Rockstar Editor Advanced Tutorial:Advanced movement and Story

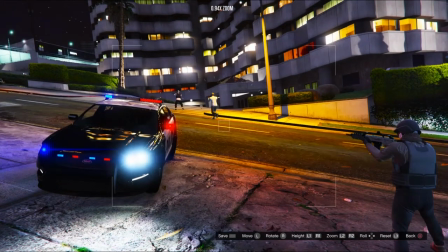8:02 But understand, like, if the scene is supposed to be us shooting,
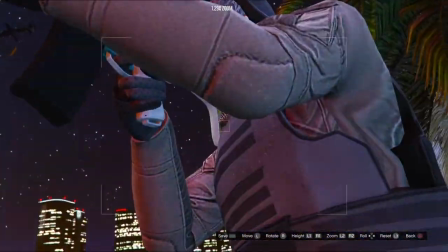8:09 and I randomly cut to this guy's eyeball, just look like, just literally just his eyeball like this,
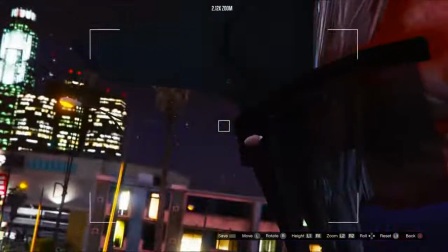8:17 like literally like this, because you could go into their face.
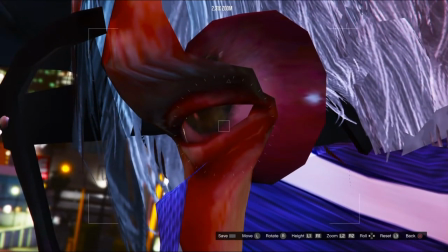8:20 If I just show a scene like this and he's just moving, there's an issue for most of y'all.
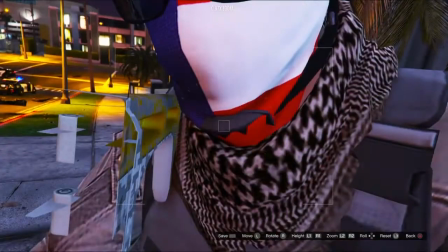8:26 It's like, what the fuck?
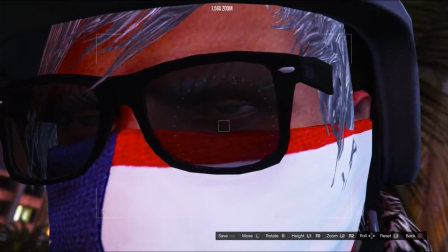8:27 And then zooming in like this is like, yeah, it looks cool, but like, let's be honest, man, which one looks more dynamic?
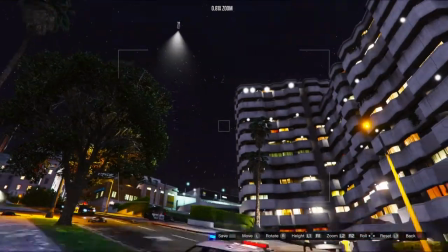8:35 What I was showing you, this long scene of everybody shooting and running and everything, or this guy's eyeballs?
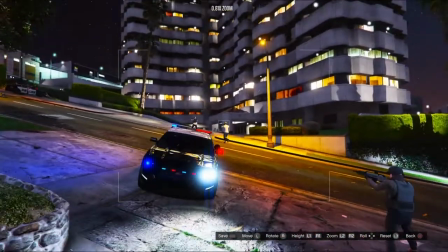8:44 Yeah, I already know. It's better just to keep it like this.
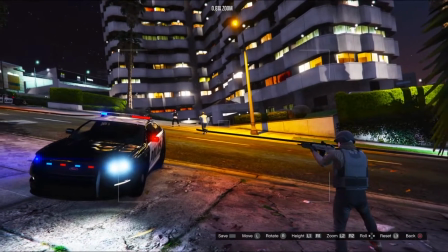8:47 Now I'm getting a little off topic, but at the same time I do have to kind of explain some minor details, because to me it'll be like really obvious, like, oh yeah, just don't do this,
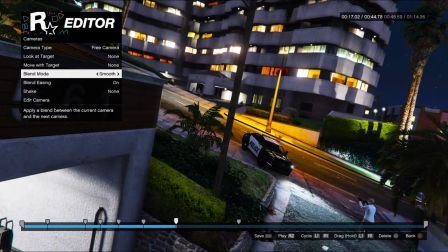8:56 right? But obviously you came here for a reason. You need to know.
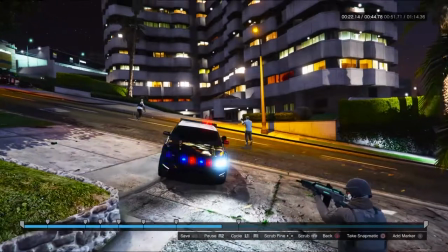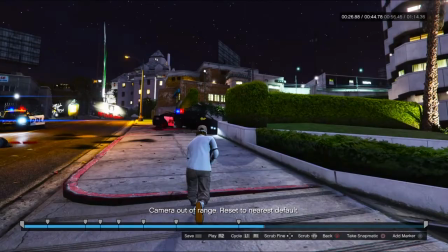9:07 Alright, so now you're saying that shooting, car crashed, right?
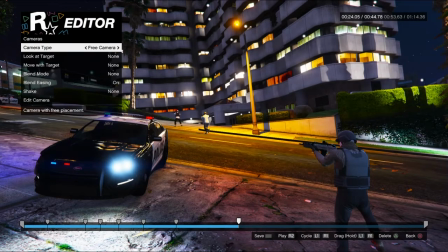9:12 Now, based off the fact that I saw the car crash, I already knew it was about to happen, actually.
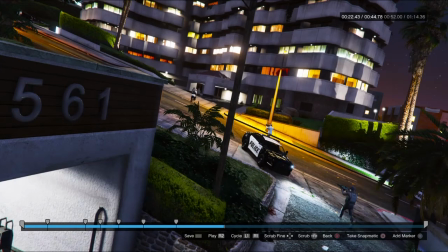9:18 Now, I didn't have somebody do it, but I knew the AI was just kind of wonky and just drove in there. It looks really nice. So it'll be better, right, if I move the camera away from this guy and cut him off.
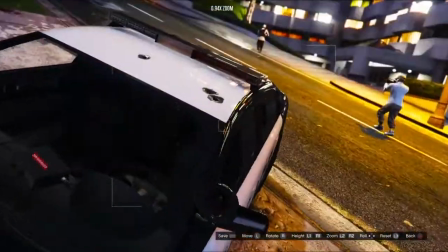9:31 Why? Because you already know he's there. You don't need to keep him in the frame. But you just said keep the people in the frame.
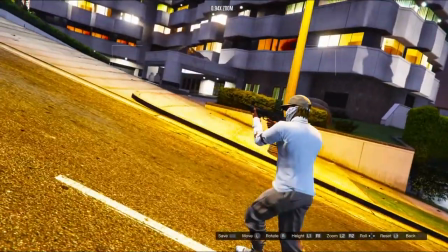9:38 Yeah, you can keep people in the frame, but if I want to focus on this person,
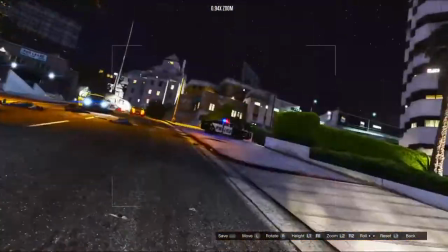9:43 or I want to focus on this person who is actually about to see the car crash, that black car right there,
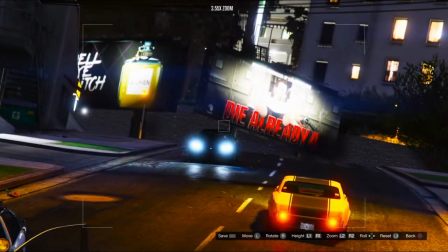9:49 which is an AI that went walkie. He might have died and just flew in here, but still.
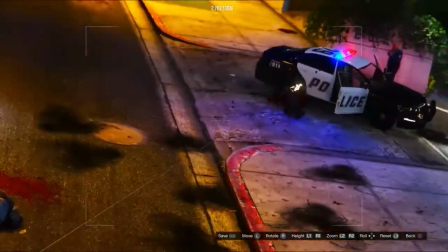9:54 With that being said, right, if you're trying to
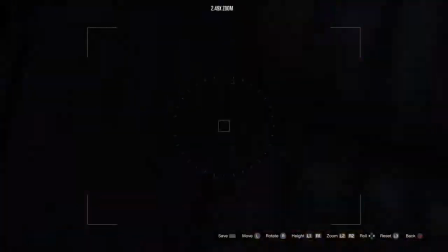9:59 show off other stuff that's happening and keep it very dynamic and very interesting and very fucking crazy,
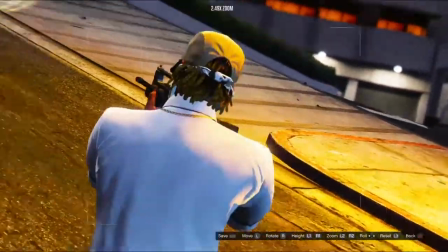10:05 where it actually looks like a literal like movie type shit, yeah, you can ignore, well, not necessarily ignore, but you can cut people out the frame.
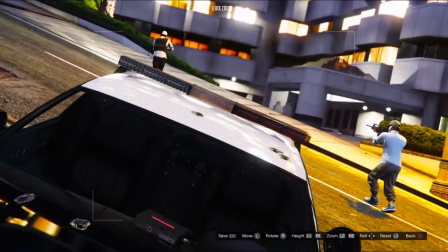10:14 You don't need this person here. You don't. You can just have words focusing on this person.
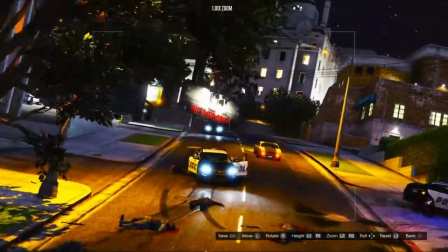10:20 But I already stated previously that I'm wanting to get up to show off the car crashing in there because that looked really nice.
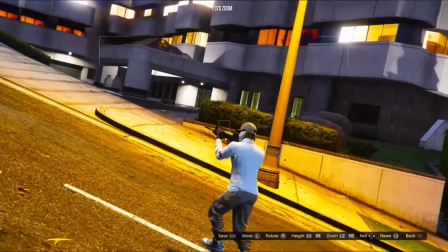10:27 So now I can do this with the camera like this.
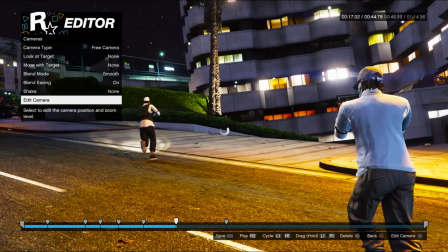10:32 It zooms in a little bit more because now instead of showing you everything, now you're seeing in a more condensed space.
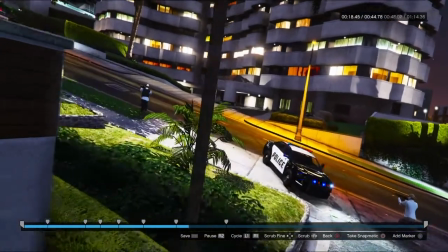10:39 So it's like this.
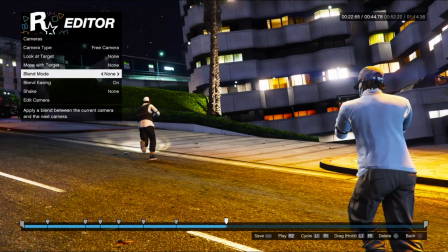10:45 Still seeing that the cops are dying. I need to turn off that. It's not supposed to be like that. Now, it did take a little while to actually get up to there,
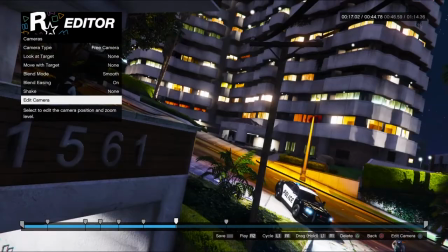10:55 but I want it where it's like this, and I'm gonna have it where it actually turns more.
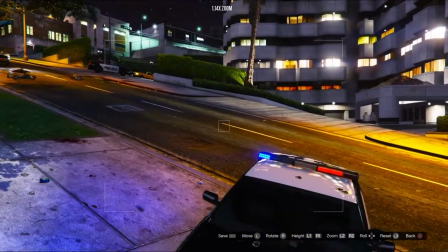11:01 So right around here, it's gonna be like this. It's gonna be more of a curve.
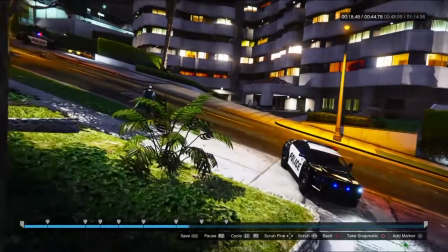11:06 I want it to be more of a curve because right now it's really just moving. Previously it was just moving in a straight line to the area, but I actually want it to curve.
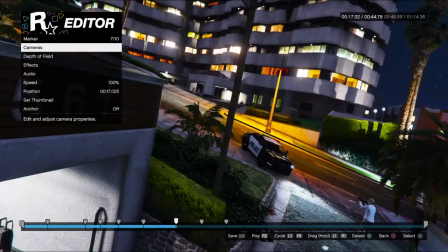11:14 So
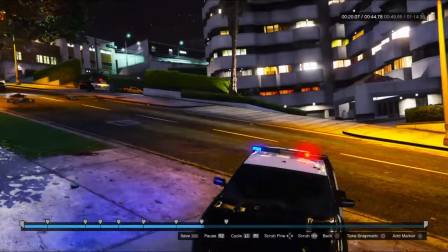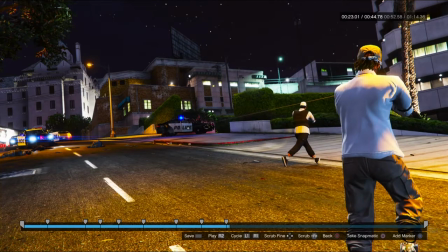11:21 boom, decent little curve. Yeah, people are running in the middle of people's gunfire.
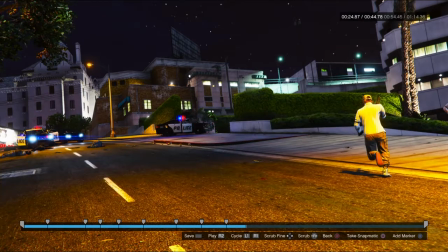11:26 Oh, that's super unrealistic. Ooh. Again, based off of what you're doing for the cinematic, if I'm just showing you how to do it, it doesn't really matter too much of like the finer details, but the better you make your cinematics, the more those finer details will be nitpicked.
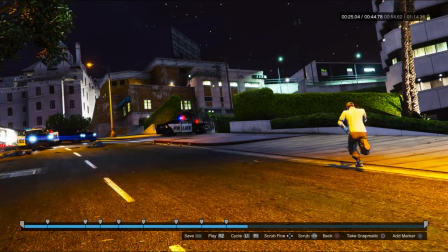11:45 That's why you'll see in movies, it'll be like this minute detail of like, whoa, bro, this guy's watch was on his left hand. Now it's on his right hand. Then it's back on his left hand. Like, bro, the inconsistency of the scene. And most people are just joking about it, but some people are actually serious about it.
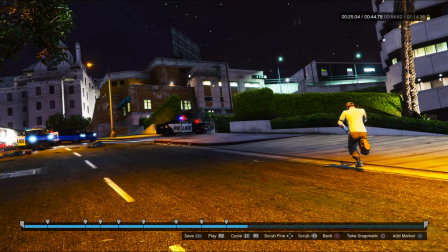12:00 It's like, it doesn't nitpick, and it's like, it's the minute details that people are already paying attention to because you're actually giving them so much details, and the scene is so nice that the only details that they can nitpick is the fact that your watch is on the wrong wrist in some scenes.
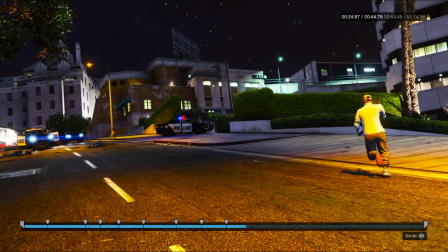12:15 Like, oh wow, so fucking crazy. You feel me? With that being said though, right? Continuing with this, you see the car crashing.
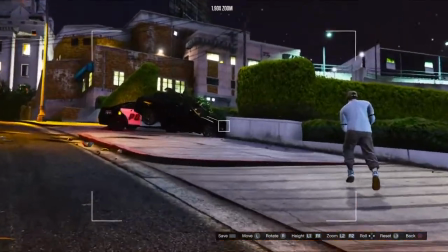12:22 Boom. So how I'm gonna do this is I'm gonna have it where the camera's behind the character as they're running up.
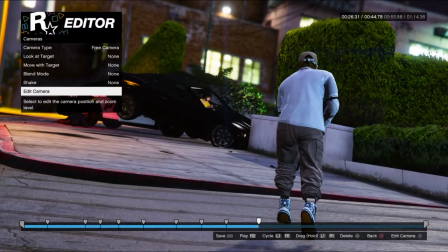12:31 It's gonna be zooming in more, as you can see, and it's gonna basically zoom in on this.
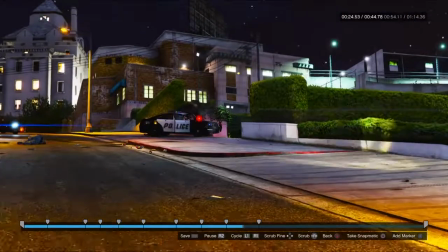12:35 Now let's see how it goes. Boom.
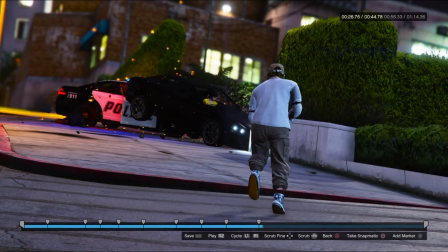12:43 Now doesn't look super crazy or super amazing, but when you see everything in the full view, it'll look a lot better.
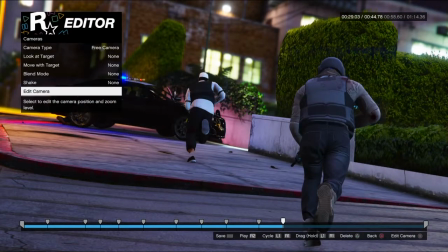12:51 Now gotta show them running.
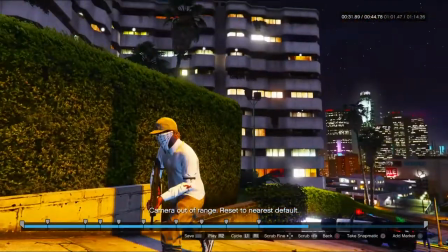12:54 Seeing as they're just running right now, I can actually let the camera get out of range for a little bit and see what's more going on.
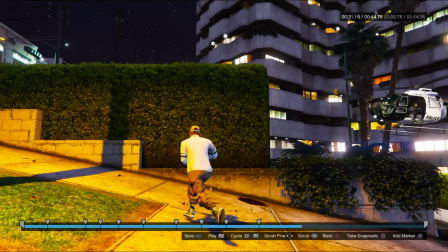13:00 Now this helicopter got really close for some reason. These are AIs, like I said.
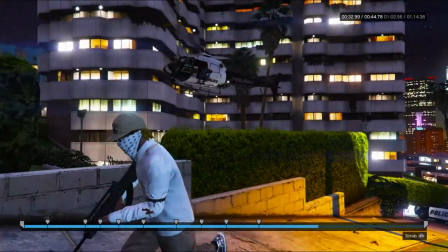13:05 This is not modded, nothing. For some reason the AI was that low to the ground, so it makes
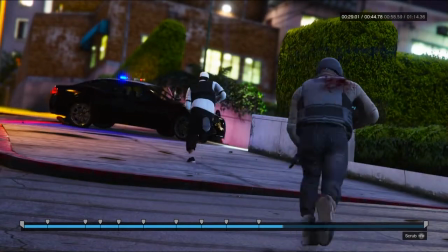13:12 realizing what the fuck's going on a lot easier when you let the scene play out a little bit without making too unnecessary edits.
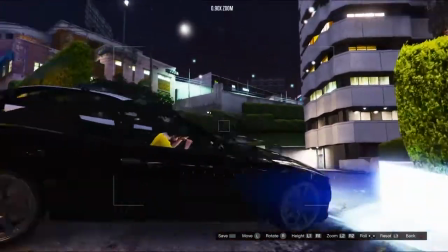13:21 So we're gonna be moving up, right? I'm gonna have it where it's gonna be going through this way.
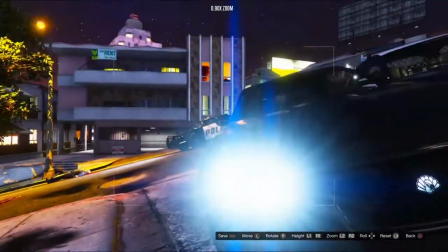13:29 Nah. Because I was gonna have initially where the scene will continue moving, showing off the cars,
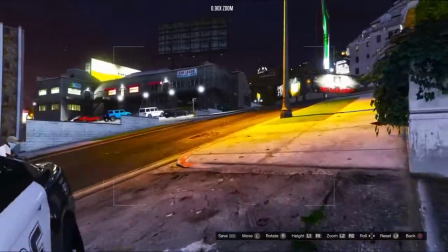13:35 showing off the dead bodies, and then I was gonna turn it to like this way.
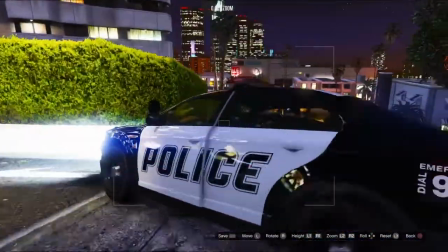13:40 Nothing too crazy, right?
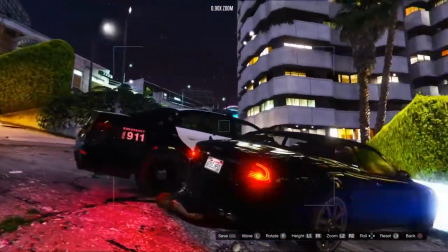13:41 And I might actually go with that, but at the same time, to make it more simpler for you guys, I kind of have it where it's like this, and just watching it.
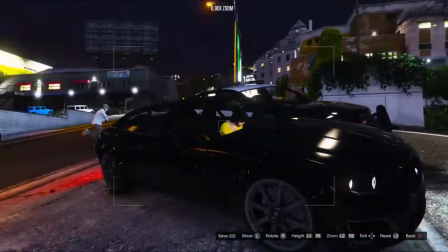13:50 Honestly, let's go with the more complicated one because I prefer more complication, in all honesty.
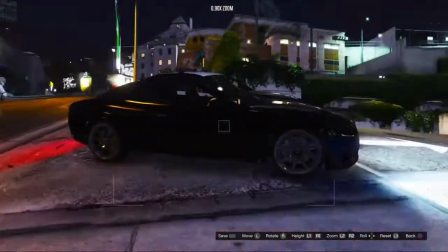13:55 It looks better when there's like the camera's dynamically moving and shit.
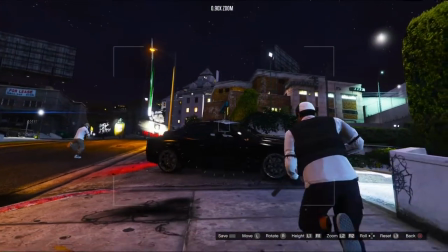13:59 It looks way better than it is like just kind of following like a magical track.
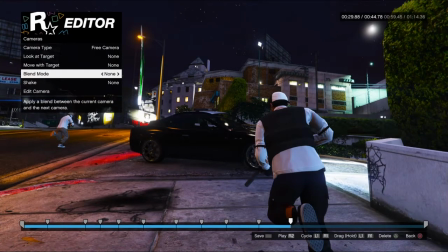14:04 Because at the end of the day, right,
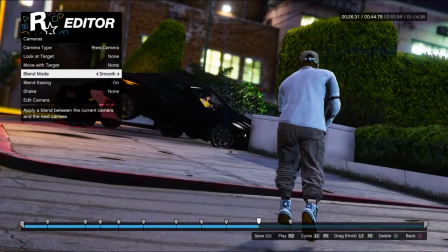14:07 abuse the fact that this isn't real and the fact that you can do technically impossible shots.
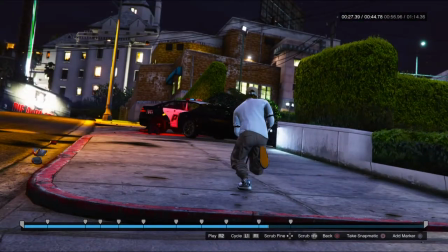14:14 Like some of these shots, you can make shots look really impossible because they are impossible.
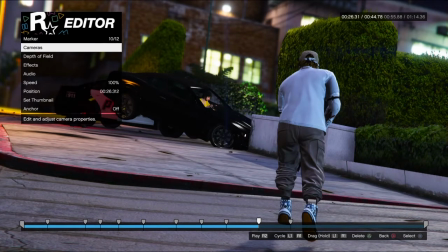14:20 There's no way you can keep the camera like that so still and everything. So with that being said, let's continue with this.
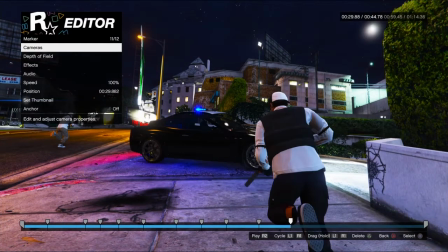14:31 Oh, he didn't even die. What? I thought he died. That's crazy.
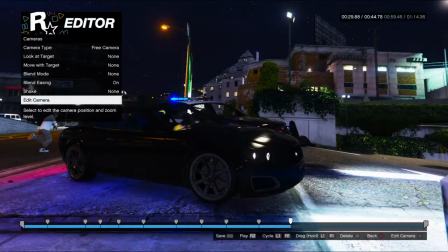14:38 Alright, well,
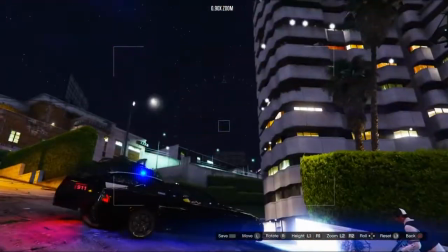14:40 seeing as the guy didn't die in the car crash, I should probably have it where it's not focusing on the fact that he didn't actually die.
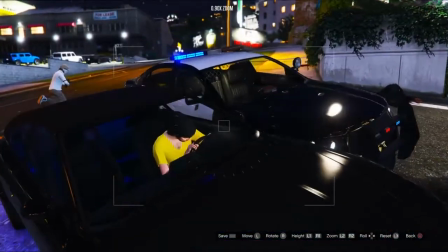14:48 I could have sworn this guy died in this scene because he crashed so hard, but fuck it, bro.
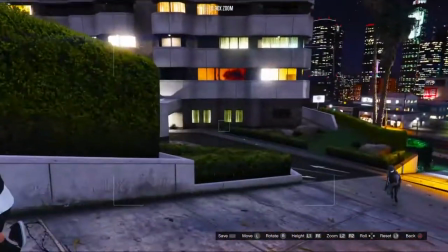14:53 Little Timmy's good, bro. Nigga kept his head down too. He ain't trying to die.
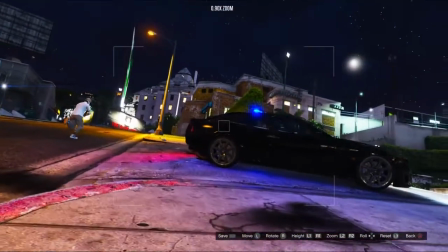14:57 With that being said, move it up, doing like this, boom, boop.
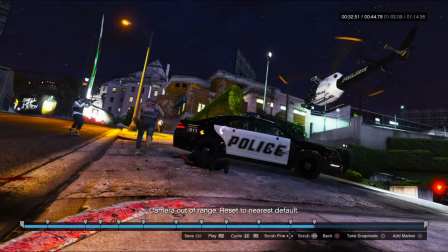15:05 Fix it. Even I make mistakes and not, you feel me, keep the blend on properly.
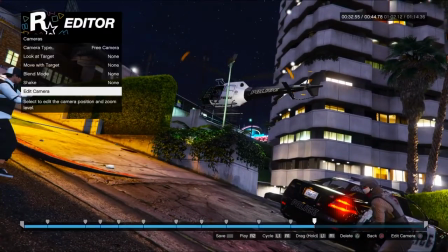15:12 Do it like this. He gets shot, falls out.
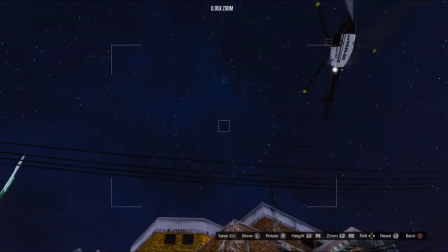15:19 The helicopter actually, in case you didn't notice it, lost its, I believe it lost his back propeller.
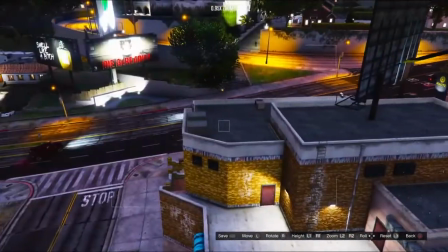15:26 So since he lost his back propeller, this guy's been for a crash. Now I actually know where he crashes because I remember this.
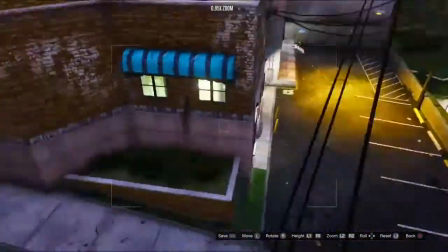15:33 He'll crash over next to this tree. Now that's going to look real nice because you're going to just see that he crashed behind the building,
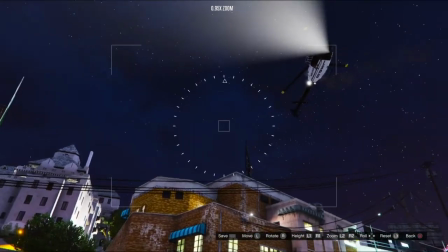15:40 and depending on how I make this scene, like for instance start flying up and looking at the helicopter instead of the people,
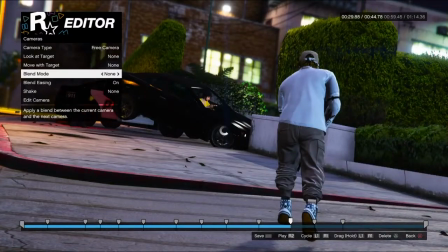15:47 look real nice. So smooth, boom.
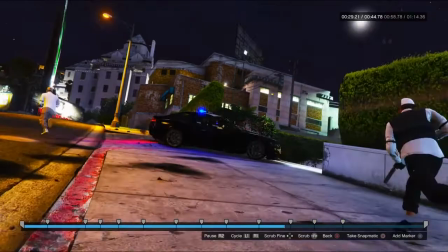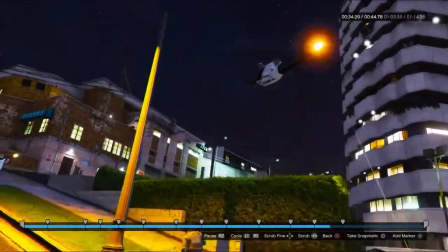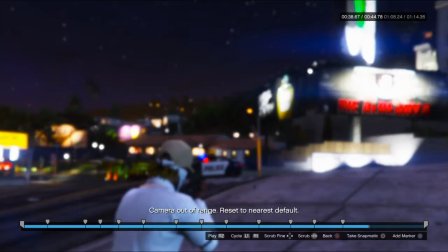16:03 Boom. Let it crash. Boom.